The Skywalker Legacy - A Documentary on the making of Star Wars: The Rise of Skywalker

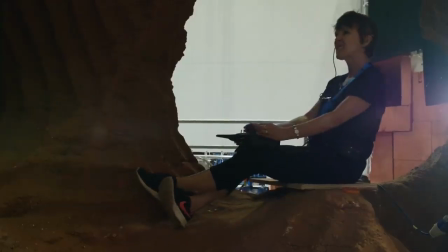And if one of us is out of time, it kind of throws the whole thing off and it can look a little bit clunky.
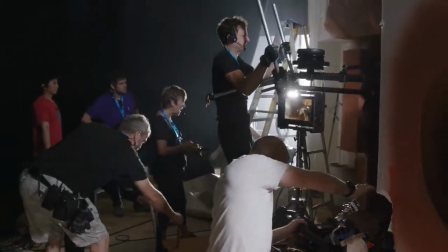So yeah, we all have to kind of tune into each other and really feel it.
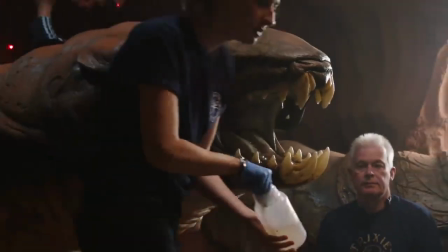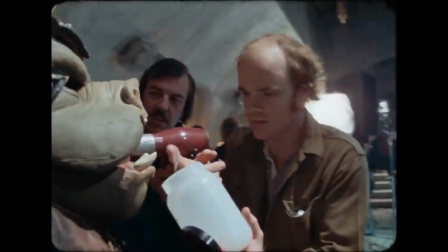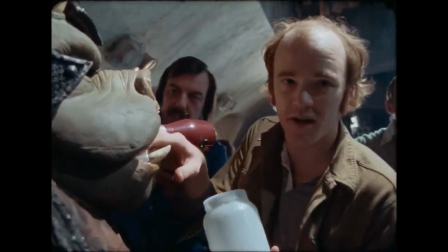This is my favorite part.
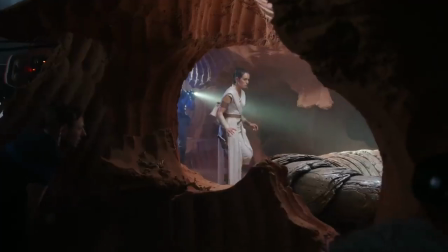We wanted to have something for the actors to react to, so they had a pretty impressive stand-in version of that creature.
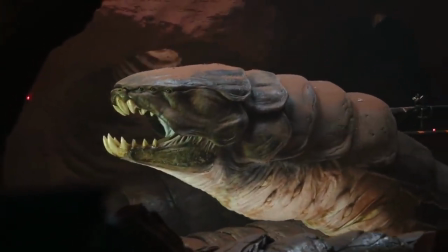That creates a much more immediate performance for JJ to watch and look at.
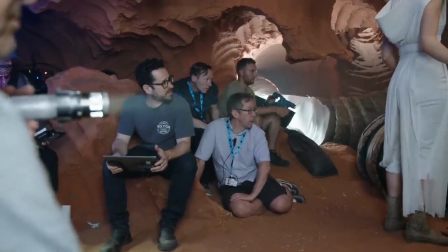And can the snake in that position come back anymore? There's some shots where, you know, you could still use the puppet, but for the most part, we basically replace it with a CG version of it.
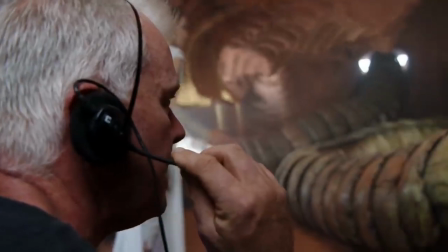It's got really low down.
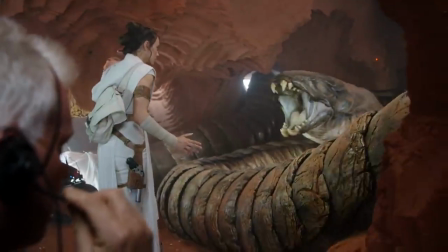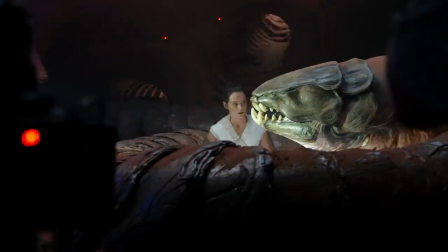you can sort of be like, it's sort of taking something out of you, but you're kind of focused on it.
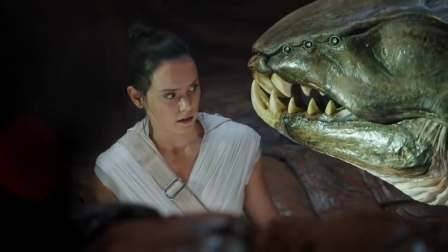And then it could do the inhale.
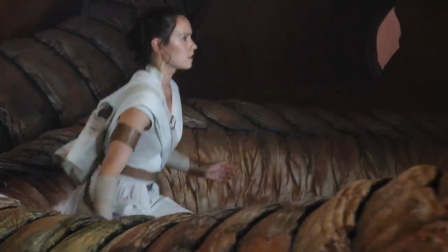Wait, let me just go. Good job.
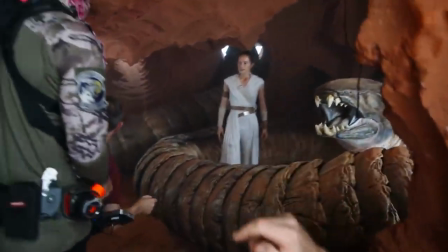Take any longer, I would have gone and got a popcorn. I'll tell you what, weirdly, I felt such a connection with the snake.
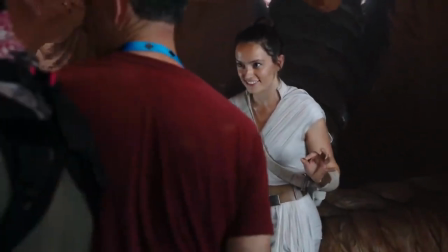I'm not joking. Are you kidding? No. Because I totally did at the end when you were healing it. Yeah. That's amazing. That's what acting's all about. You can't sort of go home and rehearse your reaction to a 9-foot ice monster breaking through a wall. You know, you just have to go on the day and see what happens. But it's never dull.
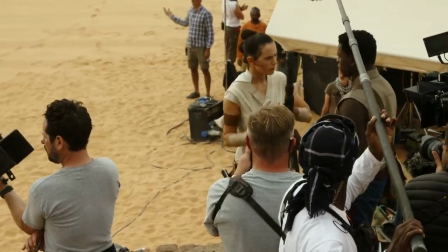What? I'll be right behind you. It's fine.
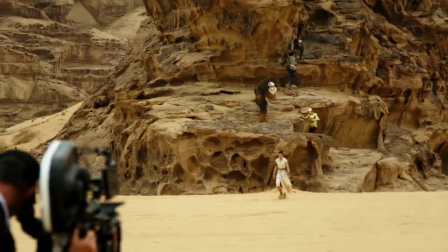What if your sort of soulmate in the Force was your enemy?
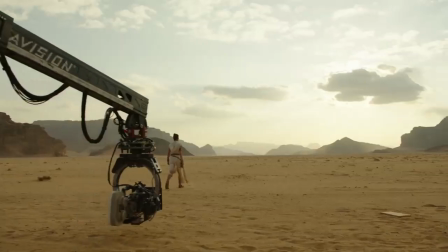As she's walking out, we'll sort of arm out as we're extending. Circumstance pits them against each other, but the Force bonds them together.
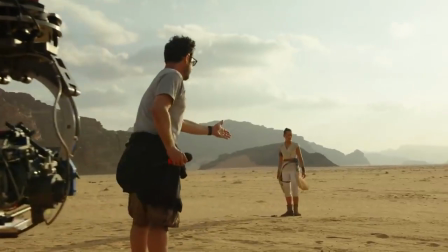You'll walk out basically maybe this direction. Yeah.
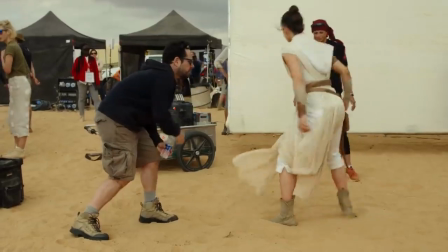And the saber is in your hand here, yeah. So try the other, to turn the other way, please. That's actually probably better.
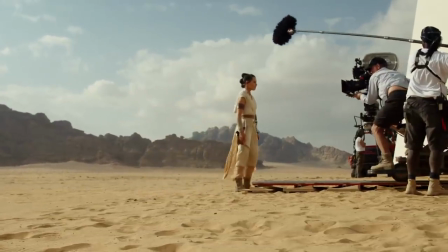That way you get the saber coming across camera. Yeah. You know what I'm saying? Yeah. They understand each other almost from a point of view of fate, and yet fate has made them enemies.
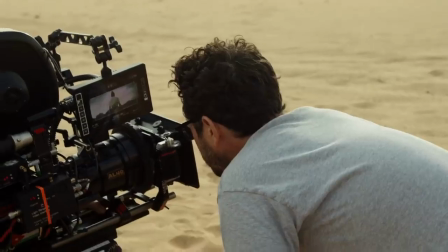And 3, 2, 1, go.
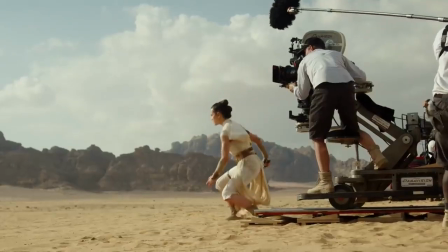I'm holding this. It would be cool to do a couple versions. One that's more determined, one that's more afraid.
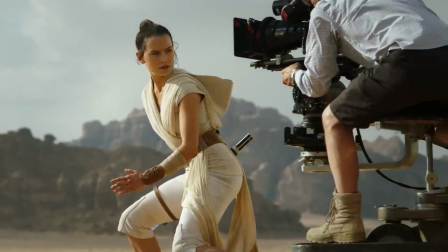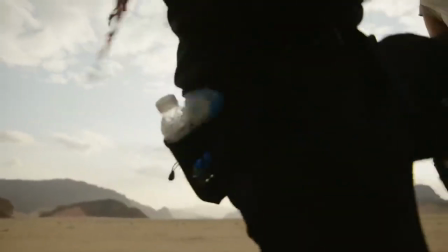You should explode that much, that's like, bang! You know what I mean? Like, just for that one, and then just go into.
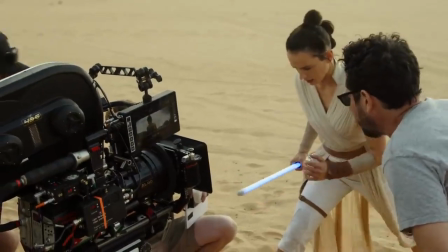Okay. And then I can make it like a quick, like, yeah. Like step out. Yeah. Shooting.
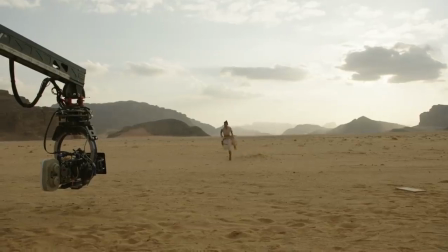Because of its luscious nature, there's nothing like watching film, seeing that the exposure's right, that everything's right.
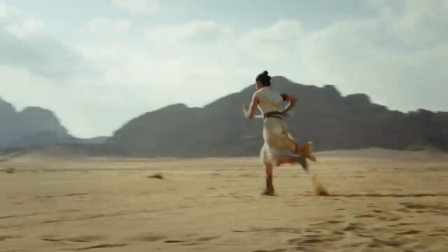3, 2, 1, go. I love shooting things practically.
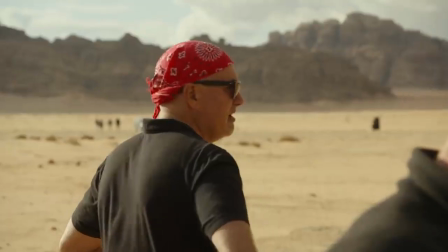And cut, great job. That was great, Dave. There's just a reality to framing something up and how the camera moves.
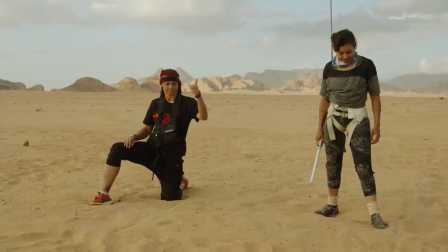And if she lands here, we should be good for Carlos and for you. Lovely. Let's get the drone up in the air, thank you.
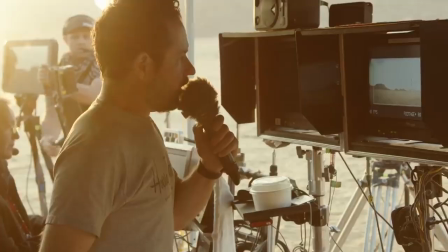Here we go, and 3, 2, 1, action.
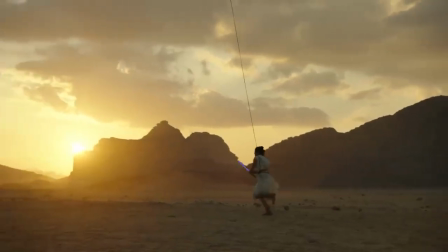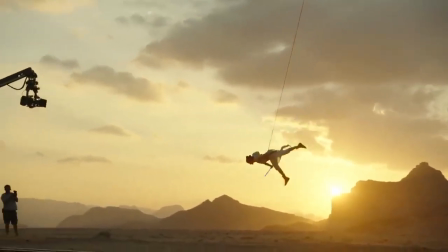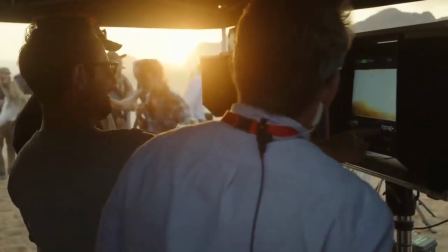That's incredible. Yeah. Could you play A at 60 frames? Yeah.
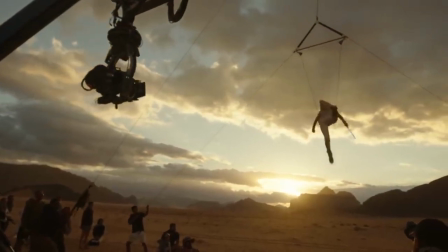It's tougher emotionally than I thought it would be.
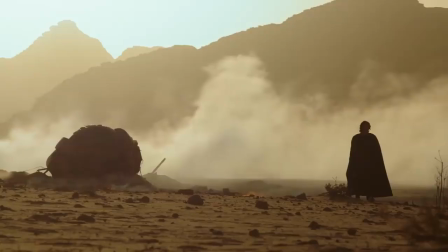The stuff with Adam always has been so emotional.
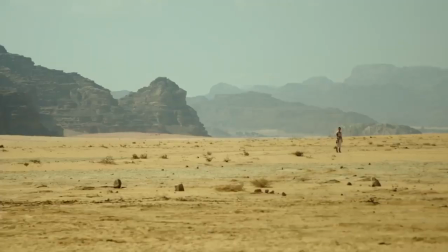Trying to find that balance of feeling the light side, but also feeling the draw to the dark side.
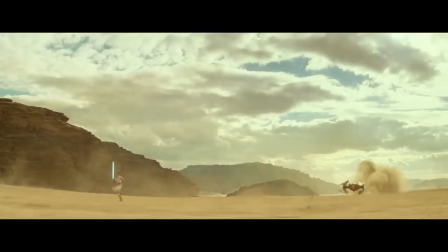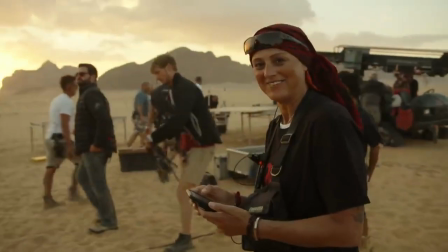I love my life. I love my job.